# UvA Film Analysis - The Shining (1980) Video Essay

At first glance, the influence of color on film may pass by the average viewer. Color is everywhere, so much so that it is disregarded or taken for granted.
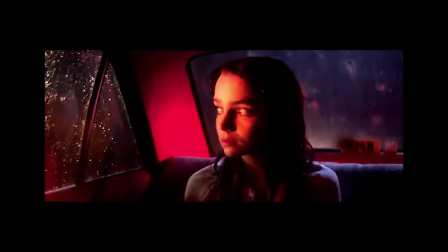It is merely a piece in the puzzle of how we experience a visual stimulus.
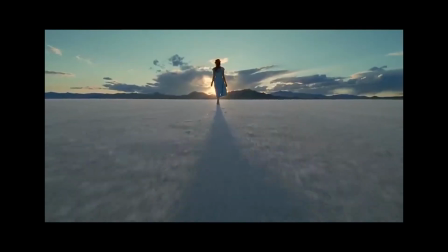Yet this almost hidden or neglected element of color that we naturally overpass is actually greatly important to the emotions and influences a film is trying to produce.
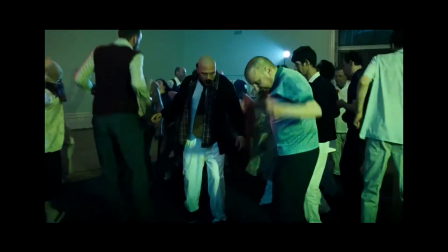While the colors we see during our daily lives are to an extent random patterns we come across, color in film is placed and purposeful.
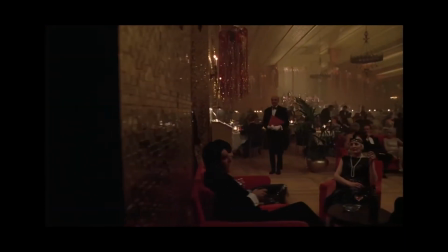In Stanley Kubrick's The Shining, made in 1980,
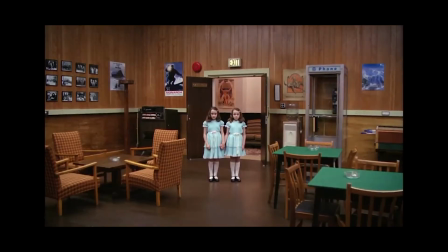the use of color is significant and plays into the proposed meaning more than what the average viewer would think after an initial viewing. Stanley Kubrick is an American film director who is regarded as one of the best ever.
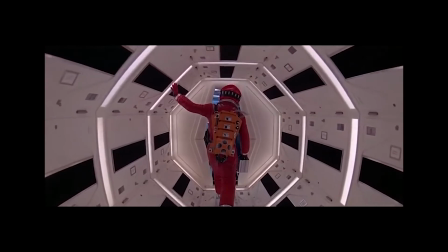He is responsible for the cult classic sci-fi film 2001: A Space Odyssey, made in 1968,
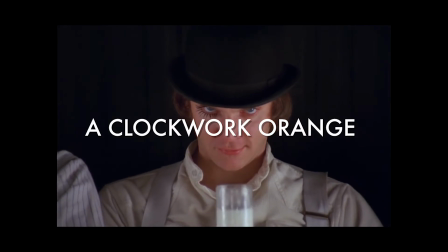as well as other hit films such as A Clockwork Orange, made in 1971, and Full Metal Jacket from 1987.
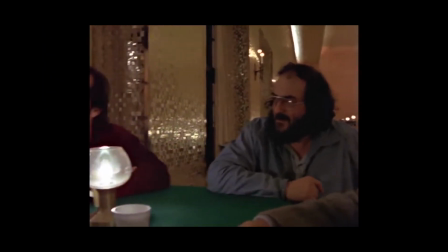Working through major transitioning times of movie making, Kubrick was able to set standards for many genres,
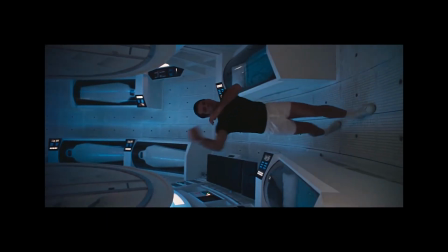specifically 2001: A Space Odyssey for the sci-fi genre and The Shining for the horror drama genre.
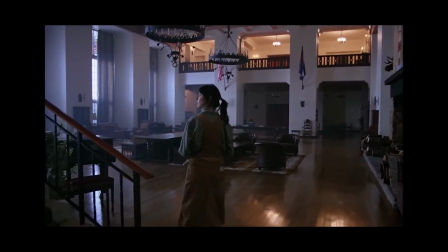He is known for having great attention to detail and very dramatic visuals.
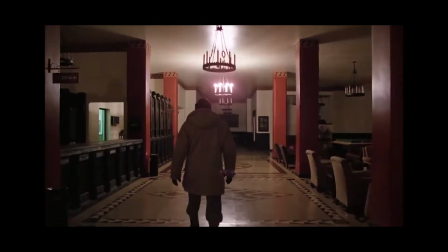The Shining centers around the twisted and sickening change of Jack Nicholson's character, Jack Torrance, and his mental state after moving into the isolated Overlook Hotel with his family.
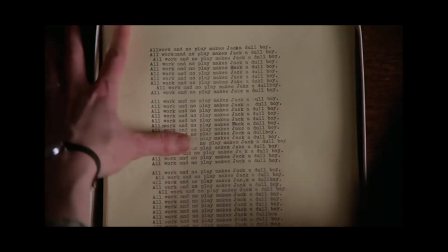This transformation is slow and very cognitive, making his character in this film a beautiful yet uncomfortably creepy display of human change,
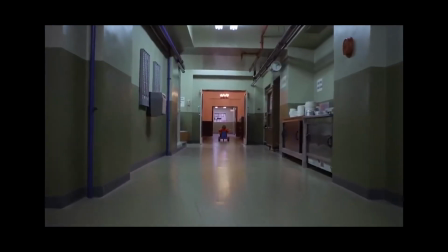using and transforming colors and their meaning throughout the film to reflect the evolution of the character's state of mind from sanity to insanity.
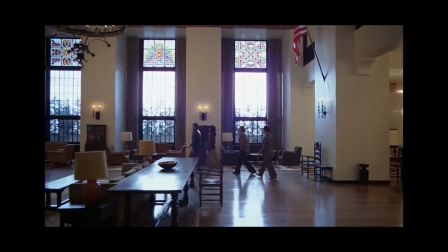To gain a better understanding of why colors are used for particular reasons in The Shining, a simple understanding of color theory will help.
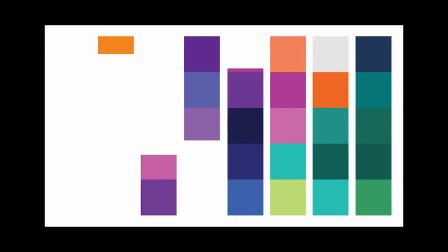At a basic level, we can organize color into warm and cold. Blues, greens, purples, and other combinations are cold, while orange, reds, and yellows are warm.
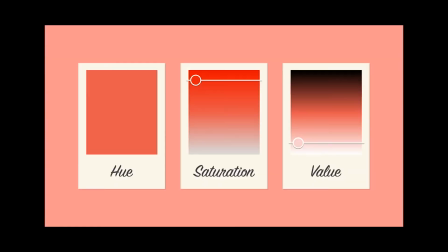Different levels in tone and tint can change how a color is perceived. For example, a lighter red may signify lust, while a darker red may signify danger.
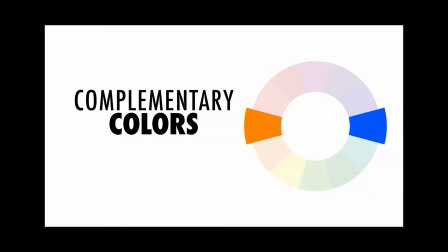Complementary color palettes use colors opposite each other on the color wheel, such as orange and blue.
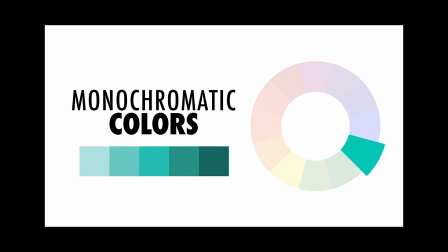A monochromatic color palette uses a single hue on the color wheel, and triadic colors are colors opposing each other on each third of the color wheel.
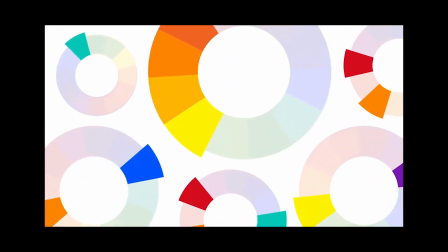We can view these oppositions or closeness on the color wheel and the temperature of the colors as something that is characterized in film for that exact reason,
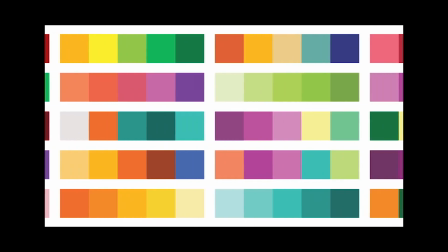that they are opposite or close to one another on the color wheel.
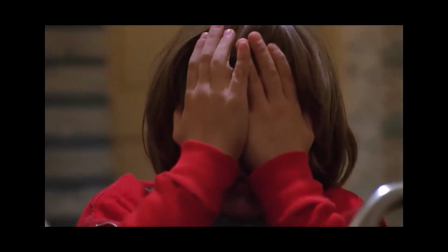Kubrick purposely uses this in The Shining to use color as a form of characterization for the characters themselves, as well as the relationships between them.
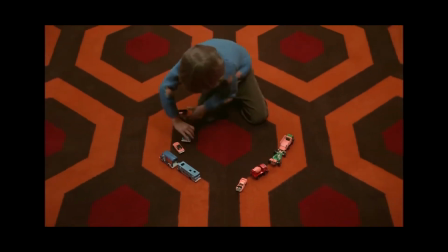Kubrick's obsession with the color red has been made evident through his prominent use. However, what stands out is how the meaning of the color remains the same amongst the plethora of his films.
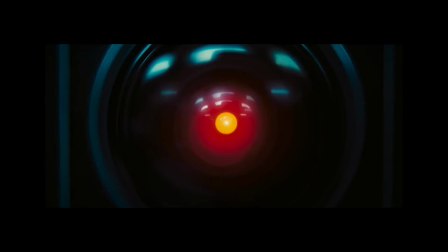His masterpiece 2001: A Space Odyssey uses red to signify the dangerous and threatening nature that Dr. Dave Bowman has been engulfed by.
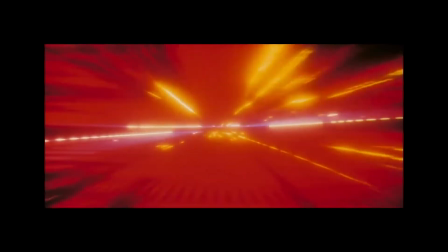The prominent use of the color red evokes similar feelings throughout the film, allowing there to be a meticulous and clear flow.
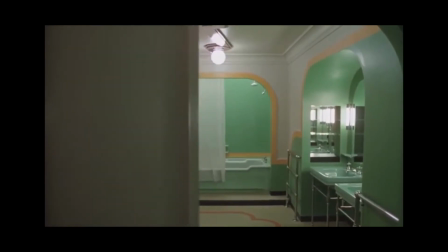Directors have used colors in a number of different ways, allowing them to either carry and communicate meaning or help support the flow of the narrative.
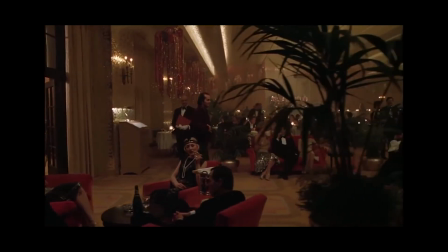Kubrick's use of colors can easily be recognized as a way to support the storyline whilst evoking certain sensations to the viewers,
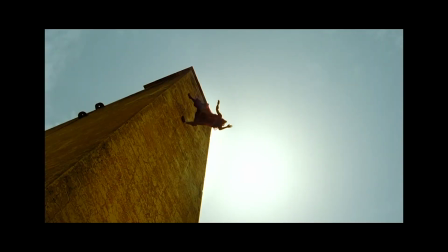whilst directors such as Tarsem Singh often uses colors to carry a very specific message.
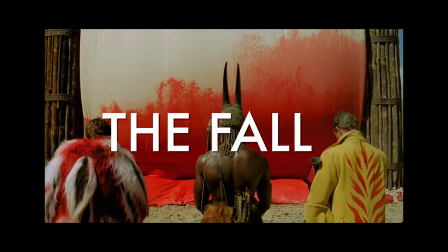Singh's 2006 film The Fall uses numerous colors to represent character personalities and emotions,
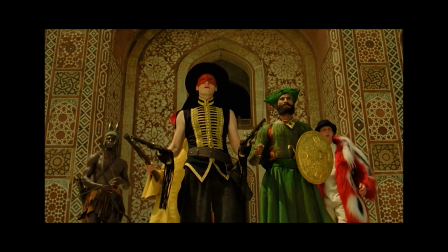allowing viewers to allocate a certain color to specific emotion and character.
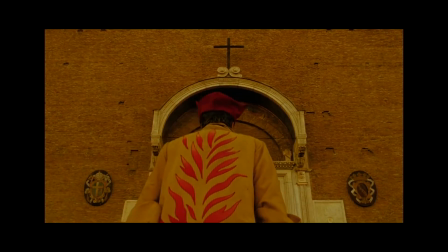This could be easily recognized as a semantic use of color, as Orman Rotem has coined in his article relating to color theory in film.
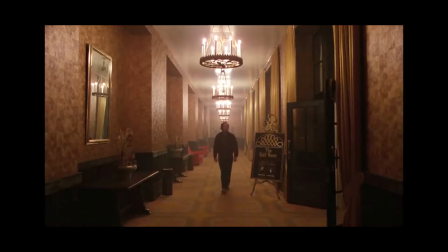Kubrick, contrary to Singh, uses colors to fortify the genre, theme, narrative, and mise-en-scène of the film,
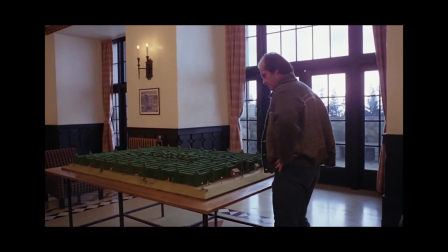which could be referred to as syntactic use of color, allowing them to become part of the film's internal language.
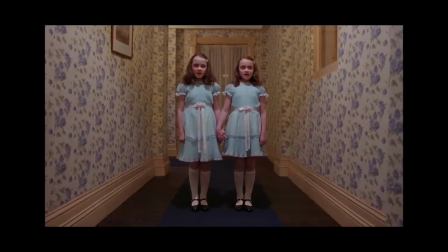This notion is evident in Kubrick's infamous film The Shining, where the use of certain colors truly emphasize the narrative whilst fortifying the nature of danger and insanity.
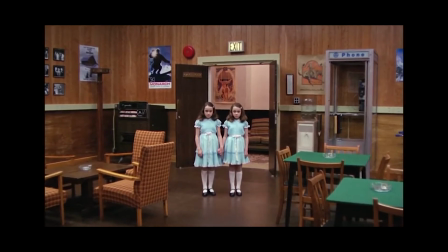The character transformations we witness throughout the film undergo substantial change, with the most prominent one being Jack Torrance's mental state.
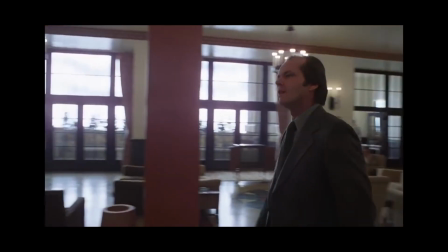The evolution of his insanity is clearly represented and highlighted through the color red.
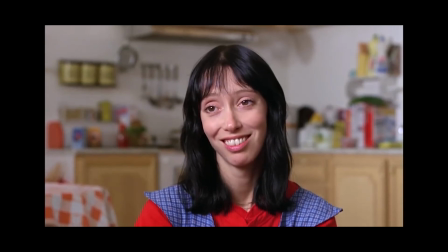The beginning of the film depicts red as a welcoming and wholesome color decorating the interior of the Overlook Hotel.